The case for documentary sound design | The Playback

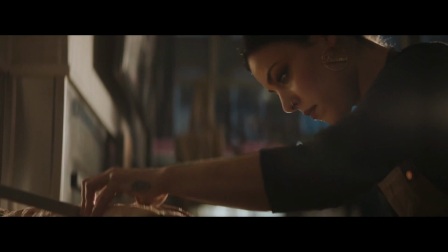4:13 They've had to, you know, fight a lot to get to where they aren't. We have the sequence, for instance, where Itana is breaking the meat apart. That's shot in slow motion. All of that kind of slows down with the sound, too.
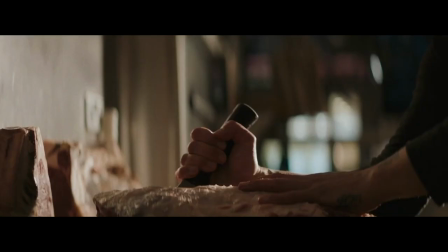4:27 You know, all the textures, like, become richer and the sounds become slower. And it just becomes a more subjective take on it. I really just wanted to do justice to what I suspected they felt like and I think what the film offers.
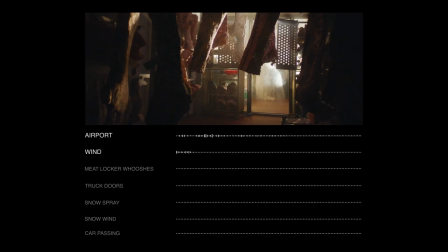4:42 I love this sequence. So it's this operatic sequence where the music is such an important role.
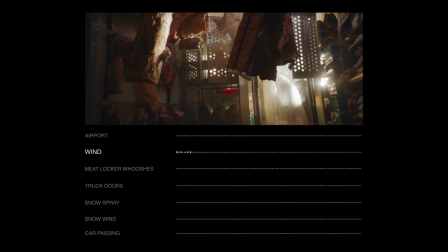4:48 So a lot of the sounds you're hearing are punctuation marks to what we're seeing on camera and what we're hearing with the music to feel its ballet moment.
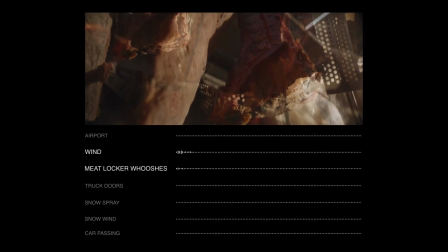4:56 In the fridge, there's all this low end for every camera move.
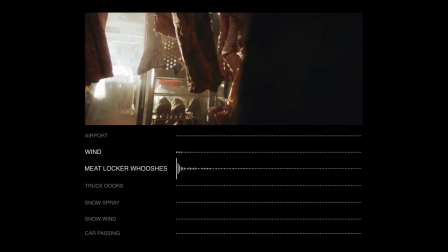5:00 Every time a giant rack of meat passes in front of the camera, a low end sound marks it.
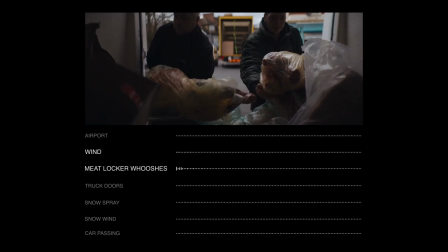5:05 There's a little bit of cold wind blowing through to really scale up the freezer. Similarly, when they open the truck, everything's scaling up.
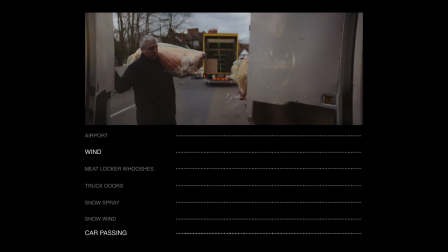5:14 There's a car buy that's in the same beat as the song, as well as two truck doors. Everything's in rhythm with the song at this point.
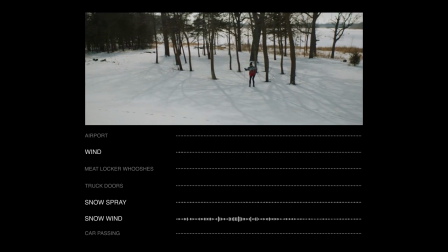5:20 It just feels super cohesive. The transition in the skiing is just perfect because there is a lot of snow crunch and cornstarch crunch.
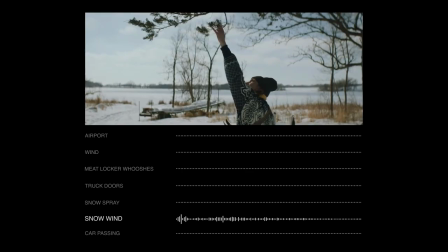5:30 What I love about sound design is getting to make real world feel like memory.
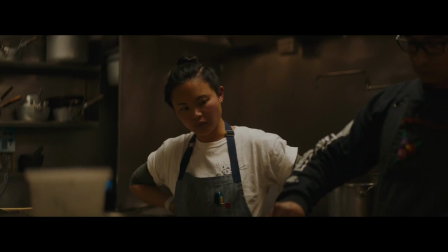5:37 And we started out telling a story about female chefs fighting an uphill battle in their industry, and we realized due to the circumstances of the pandemic, we were really telling a story about female chefs who were already at odds,
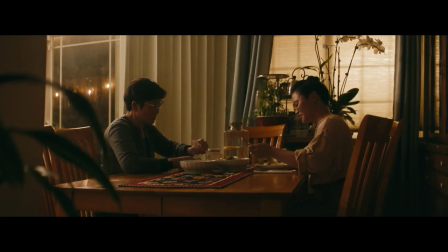5:51 and now their entire industry was fighting an uphill battle.
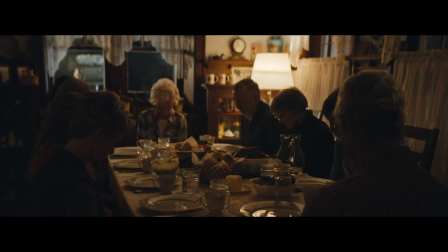5:55 The ending in particular sets us up with these spaces of a final portrait of all of them, what the textures are. It's the subjective, invisible element that you just feel That's what I love about sound, it's just magic.